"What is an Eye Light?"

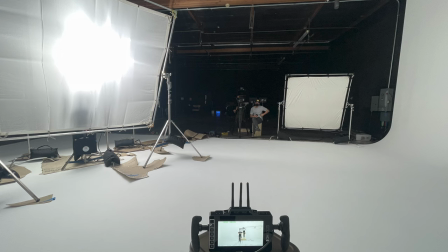(3:48)
So what I loved about the setup right here is that we were able to use the same scrim,
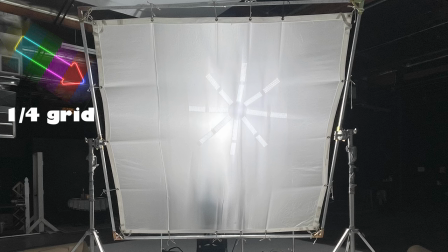(3:54)
the same soft source for our harder eye light that's more straight on to the face
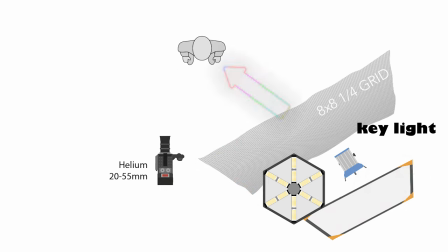(4:01)
and the softer key light that's more side to the face. even though it was a big source it was
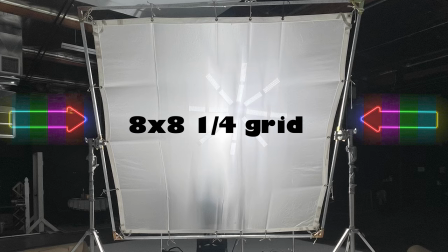(4:08)
the same source it was the same 8x8 light grid you
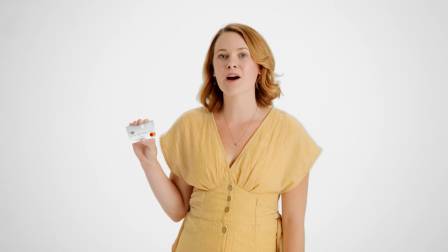(4:13)
can really see how bright the eye light is and all of these
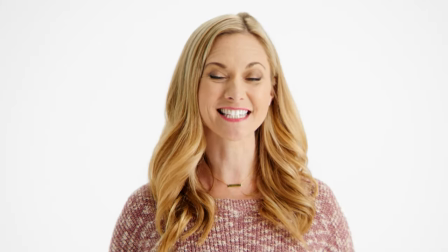(4:18)
shots the final frames of the commercials compared to other shoots we've done on a psych stage other shoots we've done we haven't used that second hudson spider that's more directly
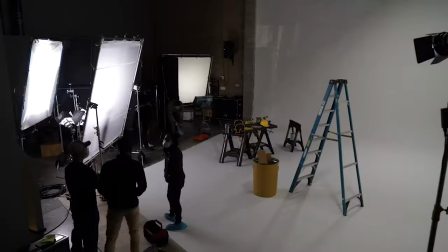(4:28)
shooting through last time we used just two HMIs bouncing off of an Ultra Bounce and then coming back through.
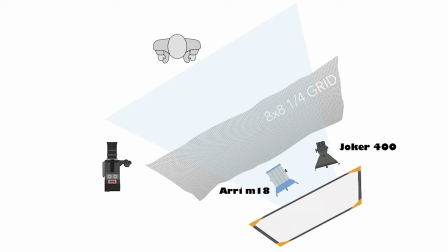(4:34)
So they weren't as sharp. They weren't as bright on the face. And I do like a softer source on the face. I think it looks nice to have, especially for commercial work, having a really nice, soft, creamy source. Once you start getting into hard sources, you start getting crazy shadows. You get shadows on the side of the face. You get crazy nose shadows, shadows in the eyes from the eyebrows. That's why I loved soft sources. But I loved how this turned out. It was kind of a mistake to be honest It wasn't actually intentional in this case and that's the beauty of being a cinematographer Is sometimes you just have an idea and you try it on set and it looks way better than you thought it would Way better than your planned setup your planned overhead diagram And then you get on to set and you're like, hey, I'm gonna try this out And you do it and you're like, wow Now the final product is way better than you even imagined it could be because you're just improvising on set That's the beauty of being a director of photography, trying different things to make the end product look and feel better. There's all different kinds of eye lights as well.
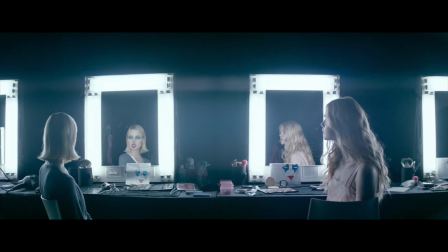(5:32)
Let's say you're at a mirror in your bathroom and you have those lights all around the outside of the mirror.
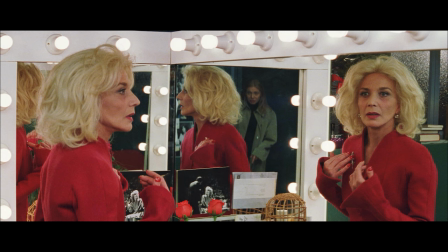(5:39)
If you actually use those in the shot, which a lot of people don't because it's going to give off a very specific vibe.
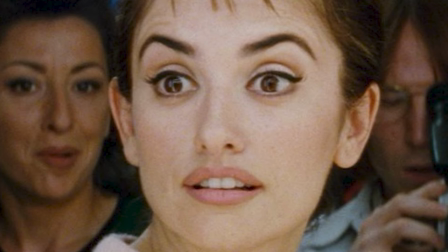(5:45)
But if you do use those, it's going to look crazy. Some people will use ring lights. ring lights give off a very fashion interesting flair i don't really like to use them for cinematography i
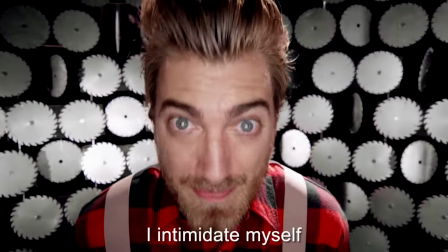(5:57)
think they look very strange they were a fad back in the early thousands and music videos and they were cool they looked cool because it's just a very specific odd vibe that they're going to give off usually you use a circle or a
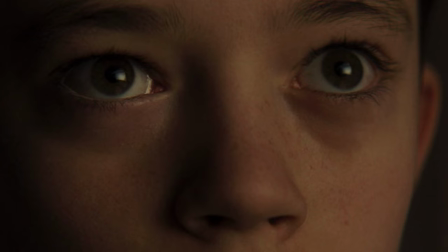(6:11)
square squares are very common in real world let's say there's a window for
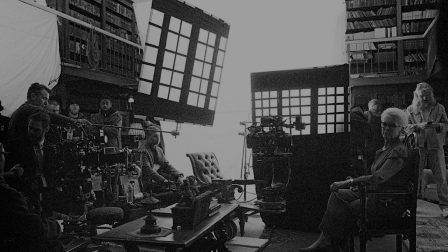(6:16)
instance on knives out they went crazy and actually built a huge window frame that had a light soft source shooting through it to make the
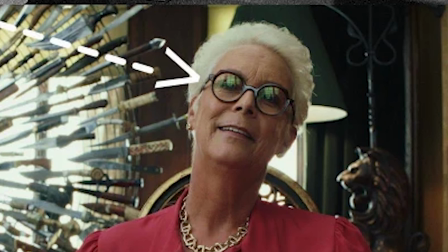(6:26)
eye light in the glasses of the interrogation scenes look natural
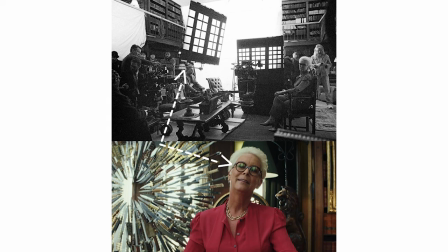(6:31)
but it was completely fake they had to build windows they had to shoot lights through it it wasn't to key the scene it was just for the reflections off the glasses to make them look natural instead of having a random circle reflecting off the glasses or a random square like a softbox they actually went the extra mile which i appreciate i appreciate going the obsessive route to make the final visual look absolutely out of this world amazing getting caught up in that little minutia makes you a better filmmaker hands down go try this out guys comment down below the final products that you've used an eye light on i would love to see them. I would love to hear feedback on what you guys are thinking, what you guys are learning through this, and what else you would like us to cover. We'd love to do that. Please subscribe. Please stay invested in this community because it's only going to grow if you guys are a part of it. Stay obsessed.